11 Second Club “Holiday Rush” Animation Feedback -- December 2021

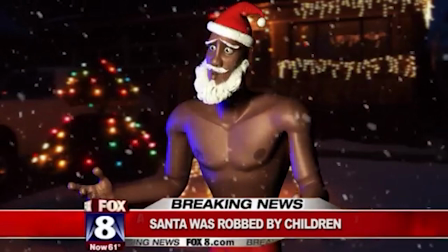0:05 What do I'm going to tell the kids though? Man, those little faces, they just want so much.
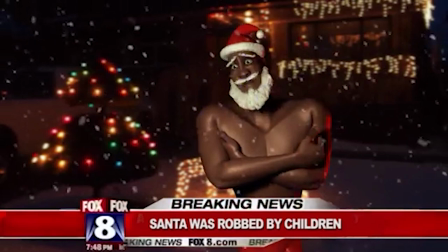0:11 I mean, expect so much. Not so much expect is demand. They threaten even. I tell you, the twins pulled a knife.
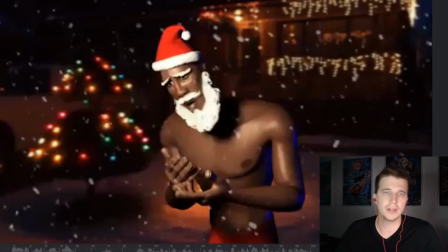0:17 Hi, Yen Sung. Hey, congratulations on the 11 Second Club win. Fantastic animation. I'm Brendan Gottlieb with Animation Mentor. I work for Disney Animation. I've worked on movies like Moana, Wreck-a-Ralph 2, Frozen 2, Raya, and recently Encanto.
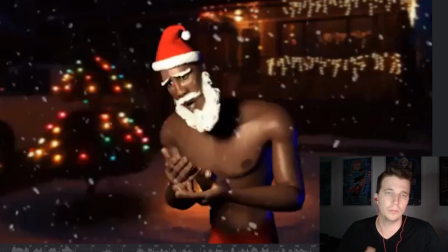0:36 You can find me on YouTube at youtube.com slash 3drenderforce. That's my channel. Let's dive into the shot. Let's have a look at it.
Well, I'm going to tell the kids, though.
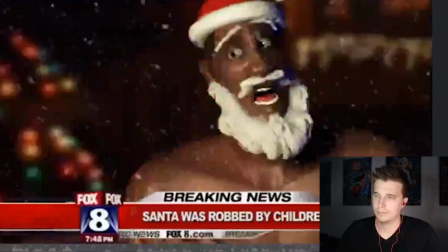0:52 Those little faces, they just want so much. I mean, expect so much. Not so much expect is demand.
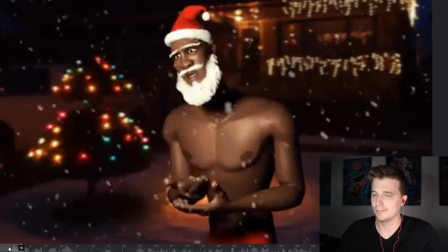0:58 They threaten me, but I tell you, the twins pulled the knife.
It's fun.
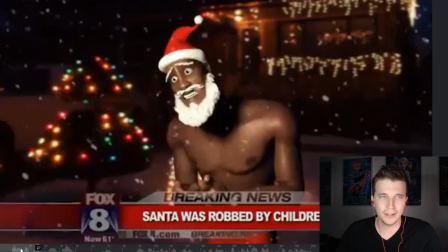1:03 It's awesome. I love it. I like how you've really created a unique character here. Sometimes we can fall into the trap of a lot of our animation tests that we do at schools, online schools, all that kind of stuff.
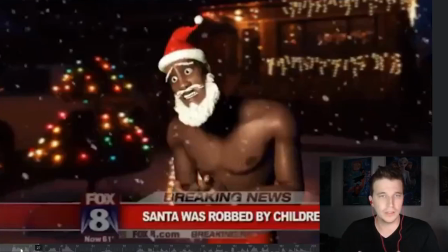1:19 We all use the same rigs, so a lot of times our characters end up just looking the same.
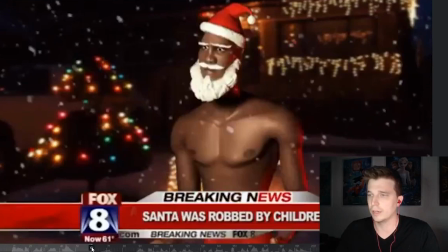1:25 But you've really pulled away from that. You really, in this animation, you stand apart in that, which is awesome.
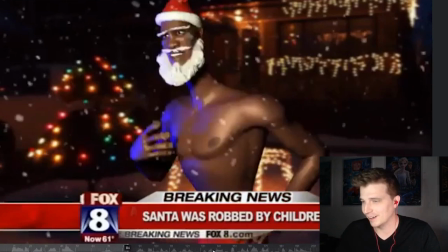1:33 You've created this unique character. Hannah Claus shirtless out in the snow.
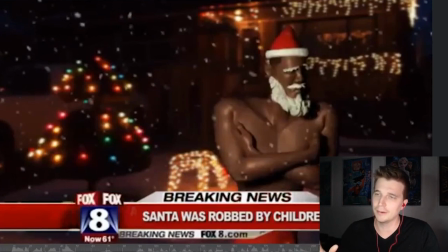1:39 It's a lot of fun. And just the environment, too. Like the background, the snow falling, the Fox News channel banner there.
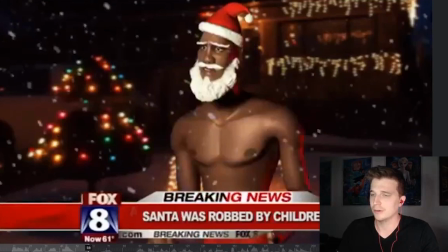1:53 It's a lot of fun, dude. It's really great stuff. um so nice job on just creating that whole world in this character um so a couple things uh to to start critiquing um one is to uh
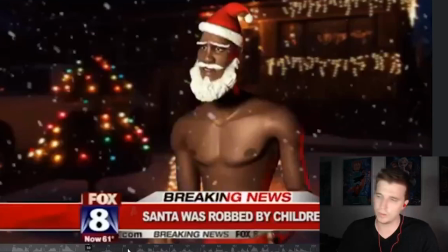2:10 stay true to the world in in in one sense here uh which is
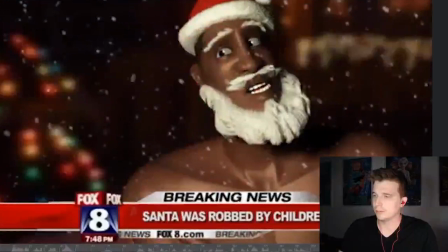2:16 in with a news camera like we don't generally if ever see these cuts you know from from here
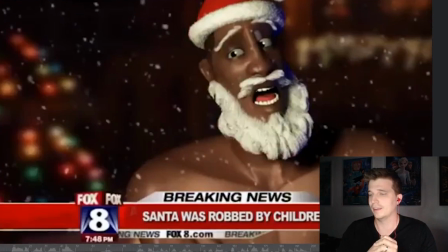2:25 and then there's like a punch-in cut because it's basically it's a news guy with a camera and
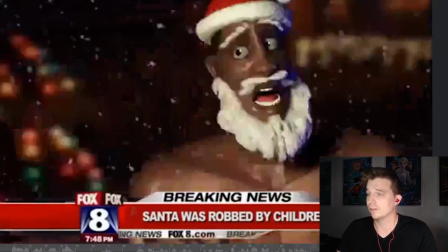2:34 it's him with his one camera and so this would
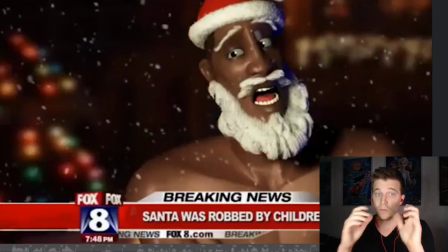2:38 show that there's like two cameras on set and they look like they're right next to each other and one is like zoomed in and one is not
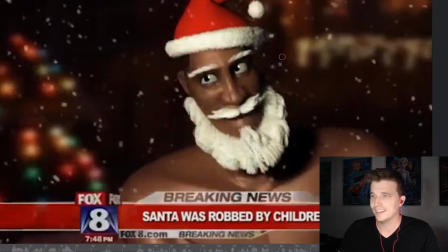2:45 I get why you want to get a close-up on his face I think it's a good moment to get a close-up on his face it's a fantastic expression you got here at the end so
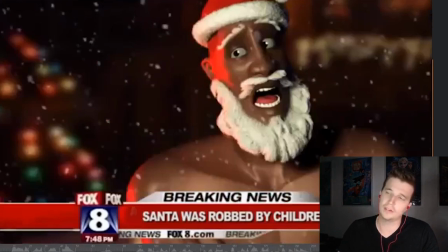2:58 I would want that close-up but I don't think we can achieve that just by having
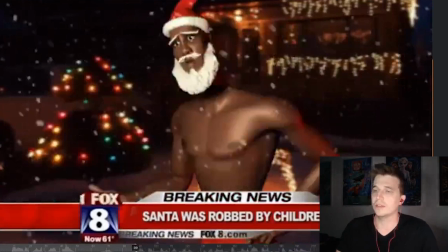3:04 a cut here if you want a close-up at the end the way you'd want to do this is you'd go to a handheld for this entire shot so just a little
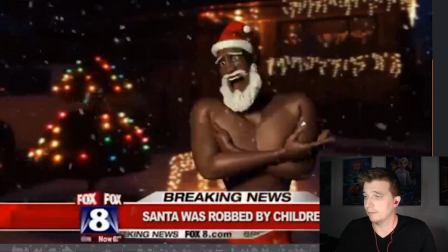3:12 bit of movement just to show that cameraman's holding it he's there and then right here on this cut instead of a
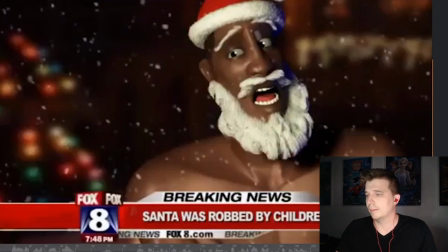3:20 cut you would do a zoom um and just zoom right up
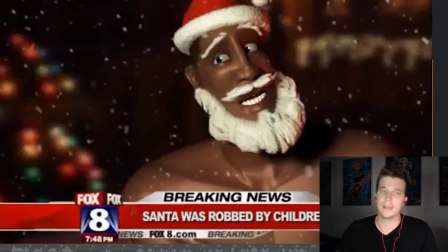3:25 on his face like you have here and i think that's the solution uh
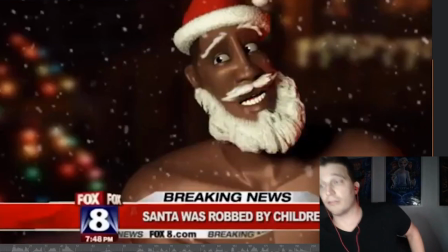3:30 for this and then you stay true to the medium you stay true you stay true to real world cameras and
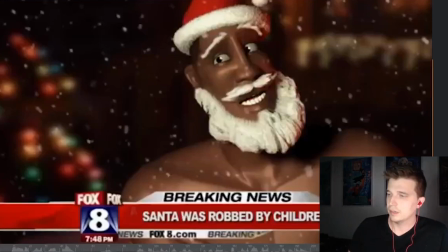3:34 real world uh news channels and i think it'll look it'll feel more natural, it'll feel more realistic.
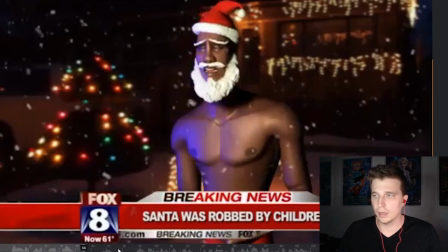3:45 But moving on from from that technicality and into the animation itself, I think there's two ways we can start to improve on this animation and one is simplicity.